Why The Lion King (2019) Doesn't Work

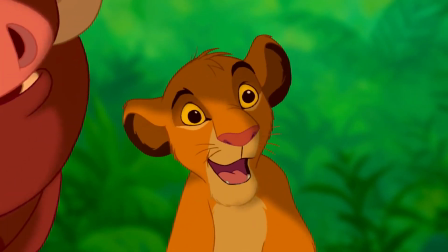[4:09]
Kenya isn't as colorful as it is in the 2D movie. That's just a fact.
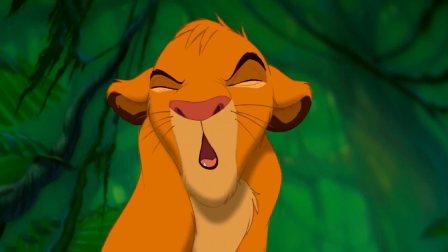[4:13]
If it were, the real animals themselves would be just as colorful so that they could blend into their environments and hide from predators.
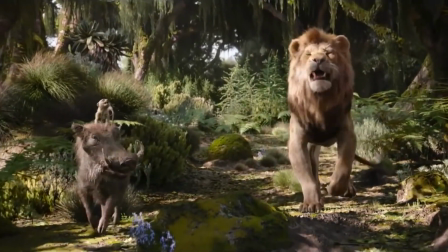[4:19]
Instead, it is like it is in the movie. The backgrounds are dull greens and browns, and so are the animals who live there.
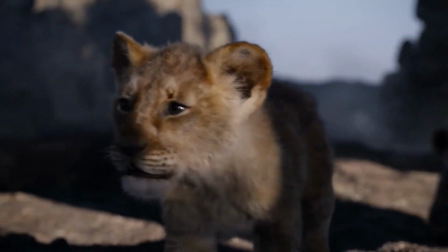[4:24]
Evolution makes it so that they blend in to increase their survival, so it's only natural that they also blend in and are dull in the movie as well.
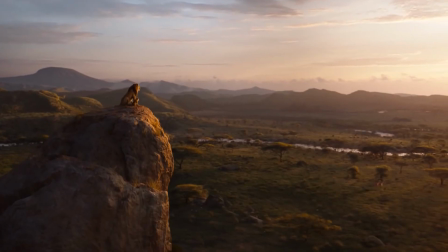[4:31]
This is why these movies as a whole end up being so dull and lifeless, because they're taking everything from real life and nothing from the imagination.
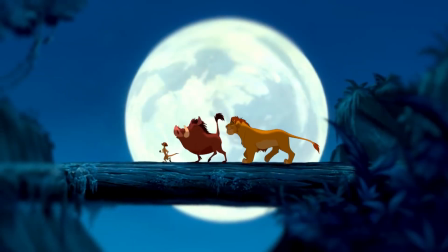[4:38]
Not even their subject material is imaginative, since they're just frame by frame making a movie with some minor changes.
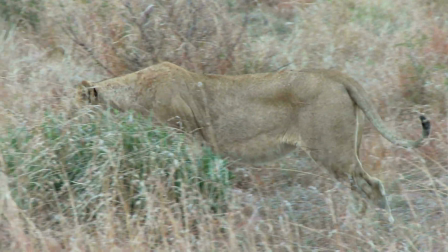[4:44]
If I wanted to see dull colors and realistic animals, I would turn on Animal Planet.
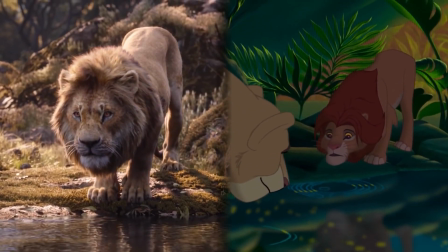[4:48]
This photorealistic style just doesn't really have a place in a musical setting where emotion is the biggest selling point.
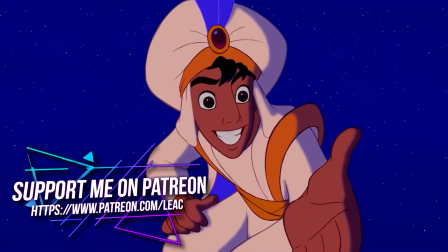[4:54]
If the main characters weren't lions and were humans, then yes. It would theoretically work to make a live-action version.
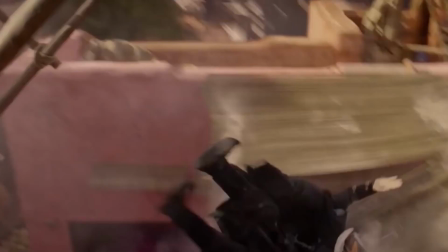[5:00]
It's just like how many people thought the Aladdin live-action was great, but the difference in that remake was that the main characters were humans.
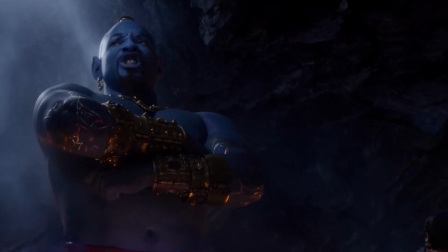[5:06]
Sure, there were some main animal characters like Abu, but he isn't the main character who you're meant to feel emotion from.
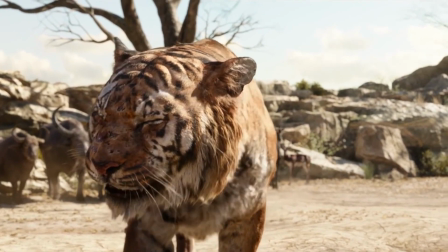[5:12]
There are no humans in The Lion King. A better example of a movie with more animal characters would be The Jungle Book and Narnia.
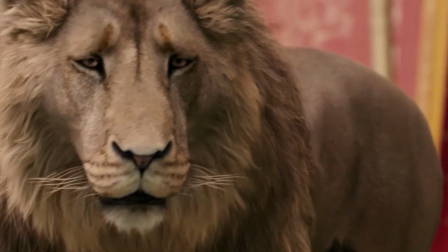[5:18]
The difference between these movies and The Lion King, however, is that they were stylized.
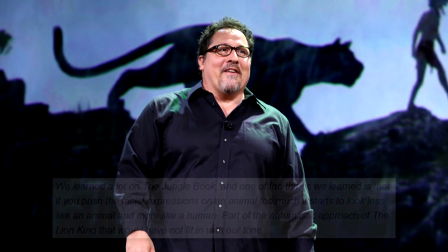[5:22]
In an interview with Jon Favreau, who is the director of The Lion King 2019, he admitted that he didn't like how The Jungle Book came out because the animals weren't realistic enough.
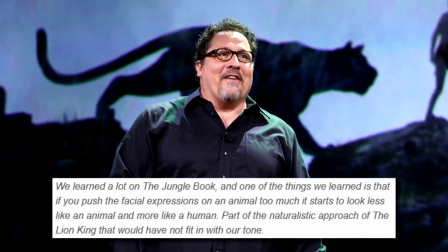[5:30]
In his own words, the animals began to look more like humans the more expression you gave them.
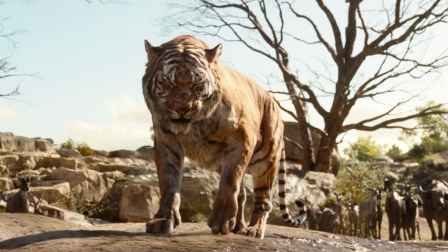[5:35]
And while yes, this is true, I don't really think that it's a bad thing. After all, you are making this for a human audience.
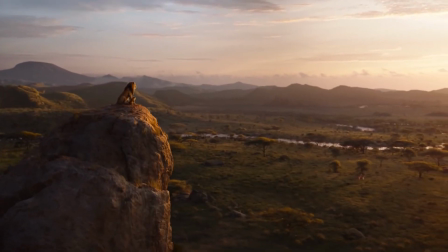[5:41]
I'm not really sure why photorealism is seen as this holy grail of entertainment. It's impressive to replicate, but you stand to lose so much when you go all in.
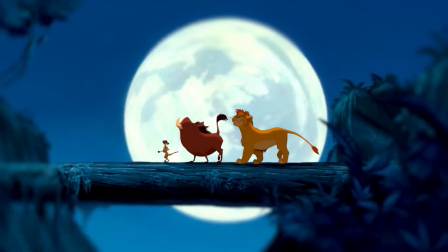[5:49]
You get to the point where something that you should be using as an inspiration is instead used solely as reference.
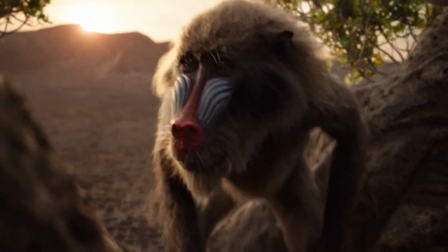[5:55]
All of the creativity is gone and you're left with an unimpactful final product that doesn't feel special or unique.
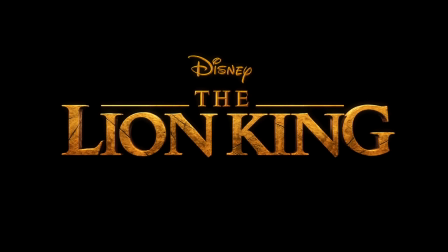[6:00]
People aren't going to remember the movie with the realistic talking lions down the road 10 years from now.
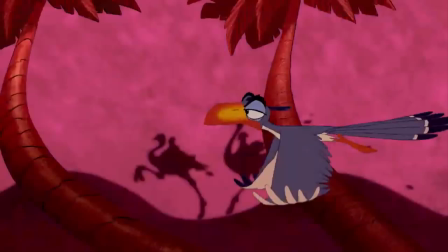[6:06]
However, they will remember the colorful, vibrant, and expression-filled original.
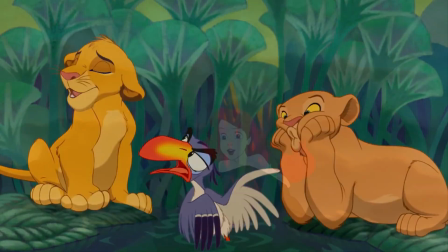[6:09]
It's why even today those films are still being talked about in a positive light, and why kids even today still love those movies.
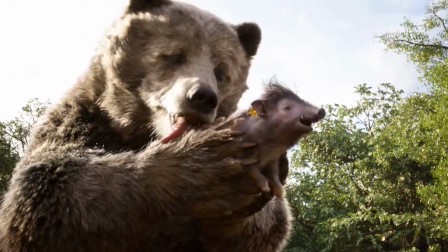[6:15]
You never hear anyone talking about the live-action remakes a few years after they've been out, and I think that Disney is very self-aware of this issue.
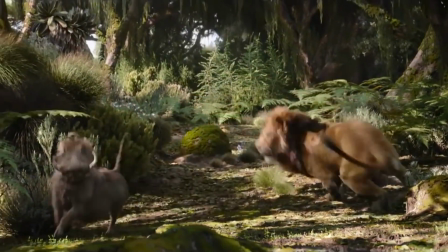[6:22]
I say this because if you watch certain scenes from the live-action movie, Simba in particular has exaggerated body movements to make up for his lack of facial expressions.
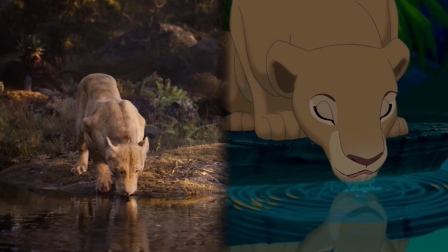[6:31]
They know that they can't properly get the animation across to their audience with voices alone, so they attempted to compensate for what they didn't have by exaggerating on what they did have.
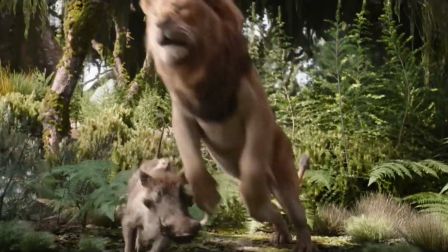[6:39]
The result is overly bouncy animals with stylized movements but photorealistic textures and faces.
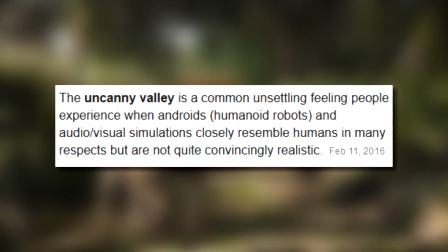[6:45]
This makes them fall into the uncanny valley rather than look like lively, realistic animals.
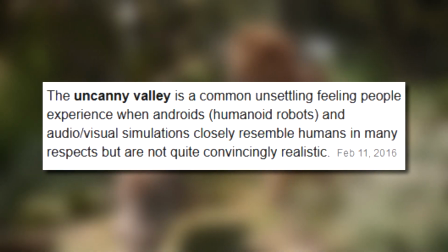[6:49]
While the uncanny valley is generally referred to when talking about human and robots, it can also be used for anything that is computer-generated or robotic.
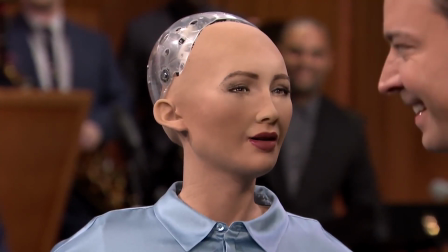[6:57]
The uncanny valley essentially means that something looks real enough to fool you into thinking that it is real, but something is wrong and eerie about it.
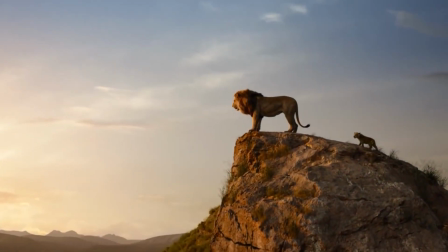[7:03]
In this case, the animals give an uncanny valley feeling because they closely resemble their non-animated counterparts, but something about it is wrong or missing.
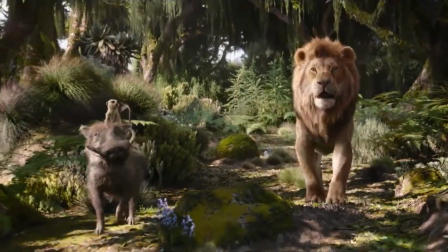[7:10]
Specifically, in this case, it's the way that the animals move. We know they look like real animals, but they don't move like real animals.
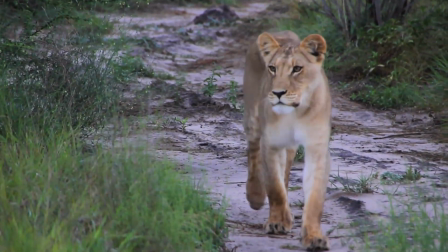[7:17]
This sets off that eerie feeling because our brains are being fooled, but not entirely. We can tell that something, somewhere, is off.
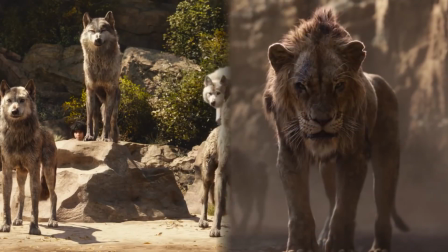[7:24]
So, in refusing to take a fully stylized approach and only taking artistic freedom in the body movement and language of the animals,
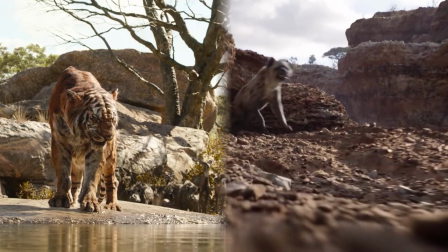[7:31]
they've reached uncanny valley instead of full-on photorealism, which was their goal. While these movements do aid in the expression of emotions, it leaves me wondering why.
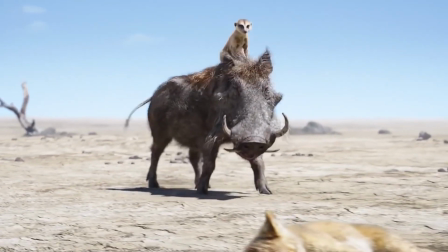[7:39]
Why would using stylized realism be so bad, and why are they desperately trying to avoid it?
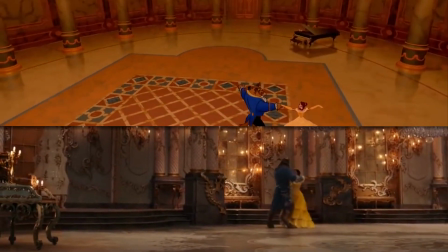[7:44]
Why do we need to have photorealism for this movie and all the other Renaissance films in the first place?
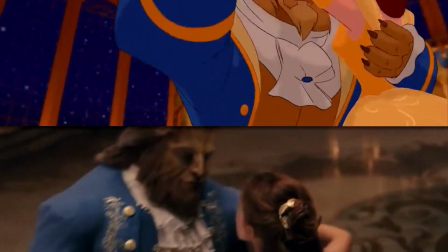[7:48]
Why only stick to what nature can express when animation gives us the freedom to put our twist on our surroundings? Just why? There really doesn't seem to be an answer here other than Disney wanting to flex and show people what they can do, which in of itself isn't a bad thing. Disney should show off what they're capable of. I just don't think that this was the right movie for that. A movie with no human cast isn't the right place for that.
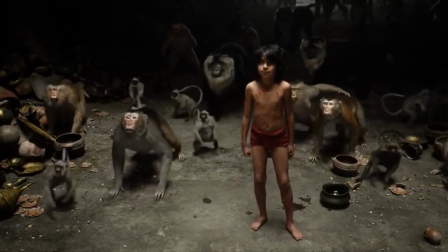[8:09]
Ironically enough, on a technical level, The Jungle Book would have been the better setting for this style since the main character, Mowgli, is a human child.